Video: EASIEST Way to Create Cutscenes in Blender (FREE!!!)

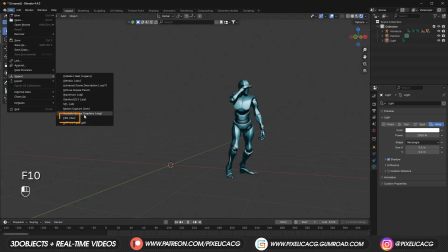4:06 Same procedure, import as FBX and select the character you just downloaded.
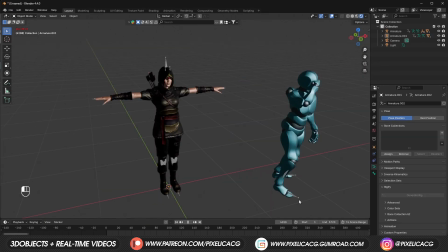4:11 Select the skeleton from the animation we just imported and in the timeline in the bottom, copy it. If you don't have the timeline, you can drag out a new window and set it to timeline from here. Now select the rig of the character you just downloaded, and when you're in frame 0, press Ctrl V to paste those animations here.
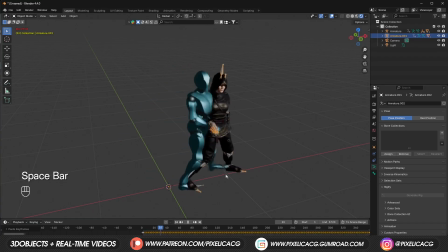4:29 And since we exported our animation as Mixamo format, we don't have to do anything. Animation works flawlessly. Let's hide the default character so we can see ours better. And there we go. And this is me cursing, but now I'm a female assassin doing the cursing, which is way cooler, I guess.
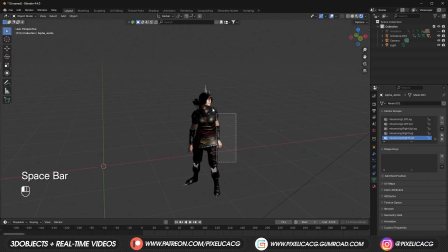4:45 And as you can recall, we recorded two animations in one because we had two characters in the scene. So let's divide them. When the rig is selected, Make the timeline bigger so we can see the keyframes better. Maybe zoom in a bit. Find the keyframe where the second animation is starting. Shift D to duplicate and place it somewhere else.
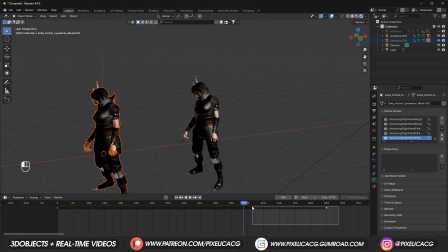5:03 Now that we know where the second animation is starting, we can simply just select those parts and press X to delete it. Then when the timeline stays in the same place, we can select the first rig and select everything before that point in the timeline, then delete all of them. Press A to select the remaining, then press G and move them to the beginning of the timeline.
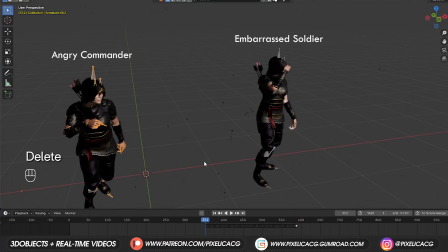5:22 Okay, now we have the ragey one on the left and embarrassed one on the right. We need to match the animations now.
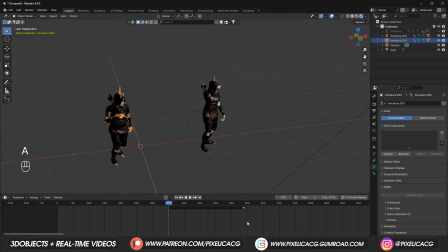5:28 Press A to select the remaining keyframes and press G, then move them to the frame 0. Now it's matched. We just have to change the rotation of the character and their position to match it with the scene.
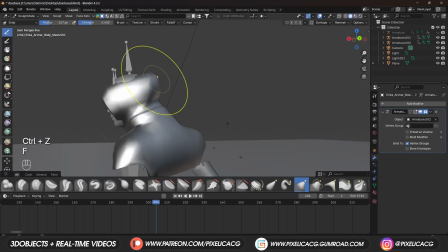5:39 Let me add some lights and a ground so we can see what's going on. The two characters look exactly the same, so I took off a hoodie of one of them.
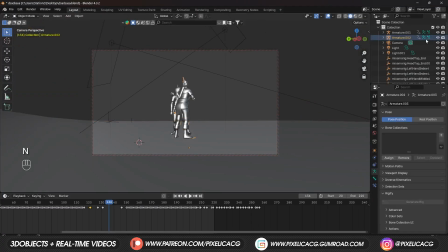5:46 Now we need to place our cameras. First camera goes somewhere like this. You can place it anywhere you want.
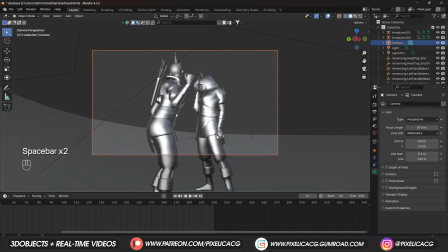5:51 Then increase the focal length so we can have a more professional looking camera and a nicer bokeh in the background.
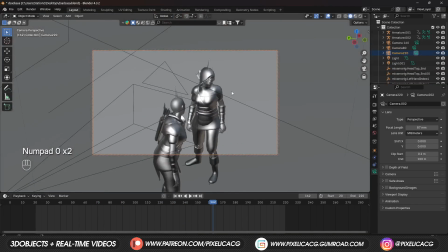5:57 Duplicate the camera and place it somewhere else. Then the last one would be a CCTV camera, so let's place it here.
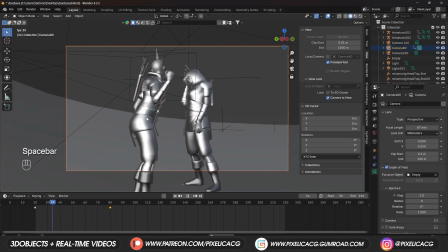6:04 You can use an MT for the DOF. I added a slight movement to the camera to make it more natural.
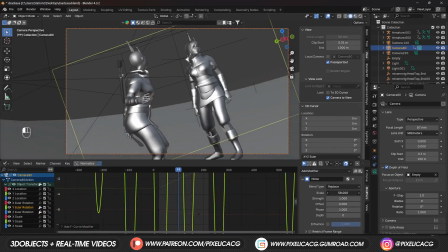6:10 Then in the graph editor, added a noise modifier to XYZ rotation to add that handheld camera effect.
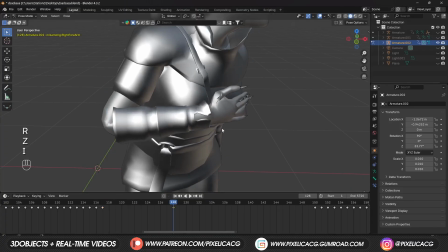6:16 There are some issues in the chest area where the hands go through the body. We just have to delete those keyframes and manually adjust the hand, then make a keyframe at those frames.
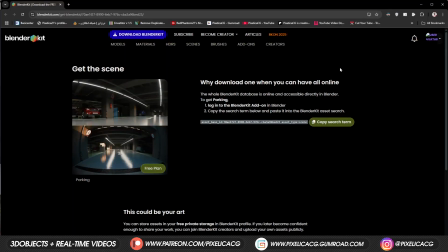6:26 Okay, now we need a scene to go along with it. I found this parking lot scene for free in Blender Kit. If you have the Blender Kit add-on, you can simply copy any link from the website into the text bar right here to download the scene.
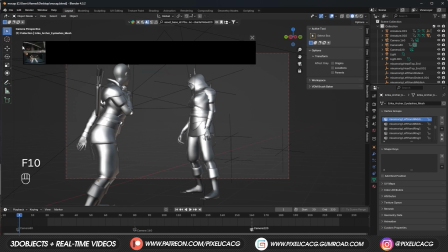6:38 You can also search for the scene inside the add-on too, but the website is easier. After it was downloaded, you can click on OK and it will switch to the new scene.
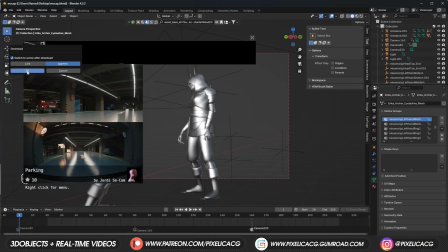6:47 But make sure to save the current file before clicking on OK. Once we're in the new scene, save it somewhere else as a new file.
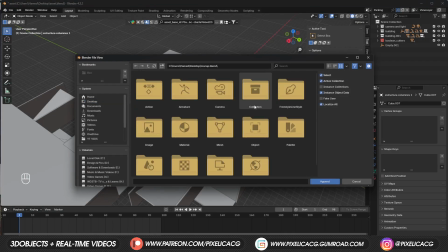6:53 Now we can go to File, Append, find our character file that we were working on, and in the collection, import all of the things we made into this scene.
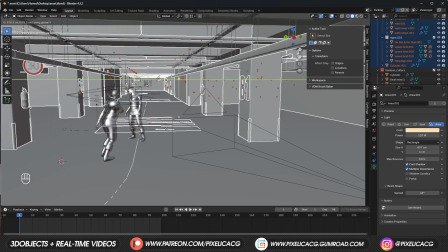7:01 I moved the scene instead of the character so we don't mess up the camera or animation. I like the spot.
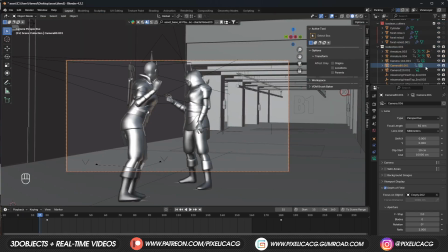7:06 Now let's do the camera cuts. When your first camera is selected, move your mouse over to the thumbnail. And when you're on first frame, Ctrl B to assign the camera to this frame. Then move to the frame where you want to cut to the new angle.
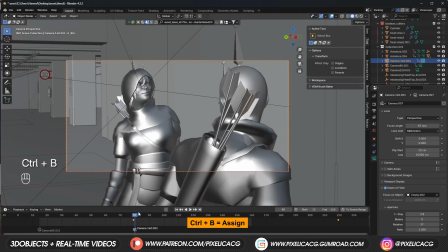7:18 Select the second camera and press Ctrl B on the timeline. Then again move to the next frame you want to cut the camera.
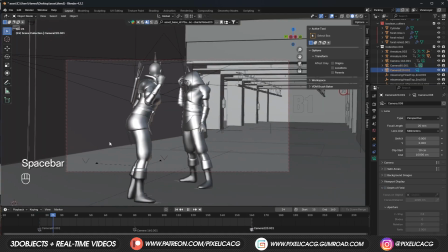7:23 And obviously select the last camera and Ctrl B again on the timeline. Now that we have all the angles in our animation, let's move on to the compositing.
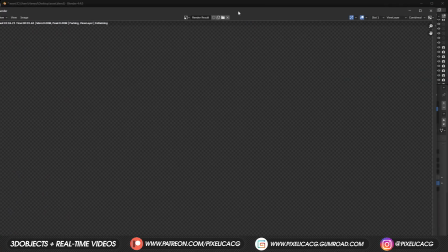7:31 Firstly, render your scene at a frame. Doesn't matter which one. It's only for compositing preview.
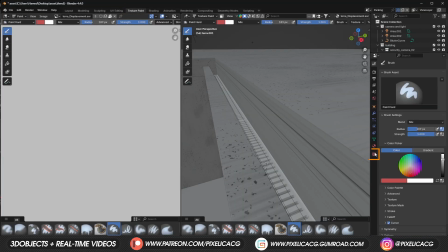7:36 Switch the texture paint tab, then click on texture properties to activate it, because sometimes it doesn't show up.
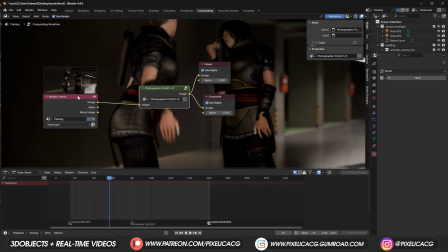7:41 This node came with the scene, so if you don't have it, don't worry, it's just a vignette. Shift A and add a texture node, then click on new.
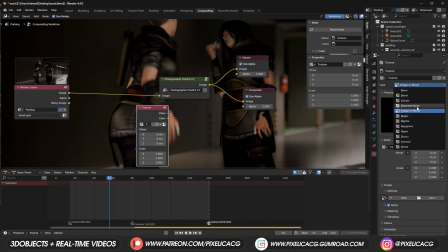7:48 From here, switch to distorted noise. Ctrl Shift click on the texture node so we can see it.
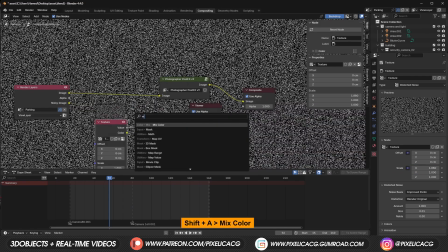7:53 Scale up this number to unstretch it. Add a mix color node and drop it here and connect the texture to it.
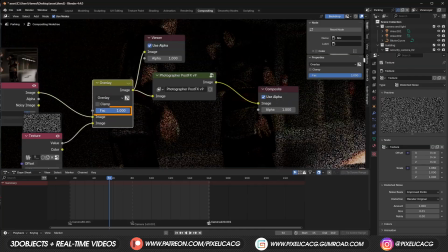7:59 Switch to overlay and decrease the factor, so it's just a subtle noise.
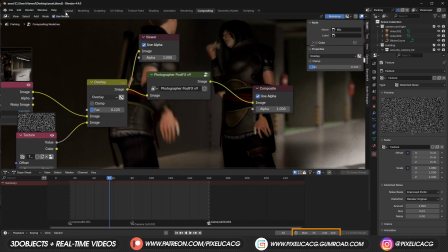8:03 I set the end frame at 160, right at the beginning of the third camera, because I want to give a different composition to the third camera.
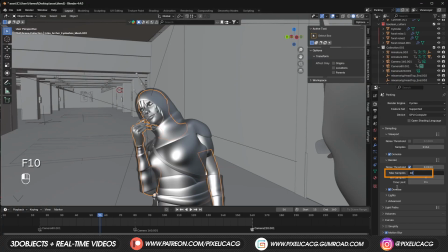8:09 Decrease the max sample and render the animation.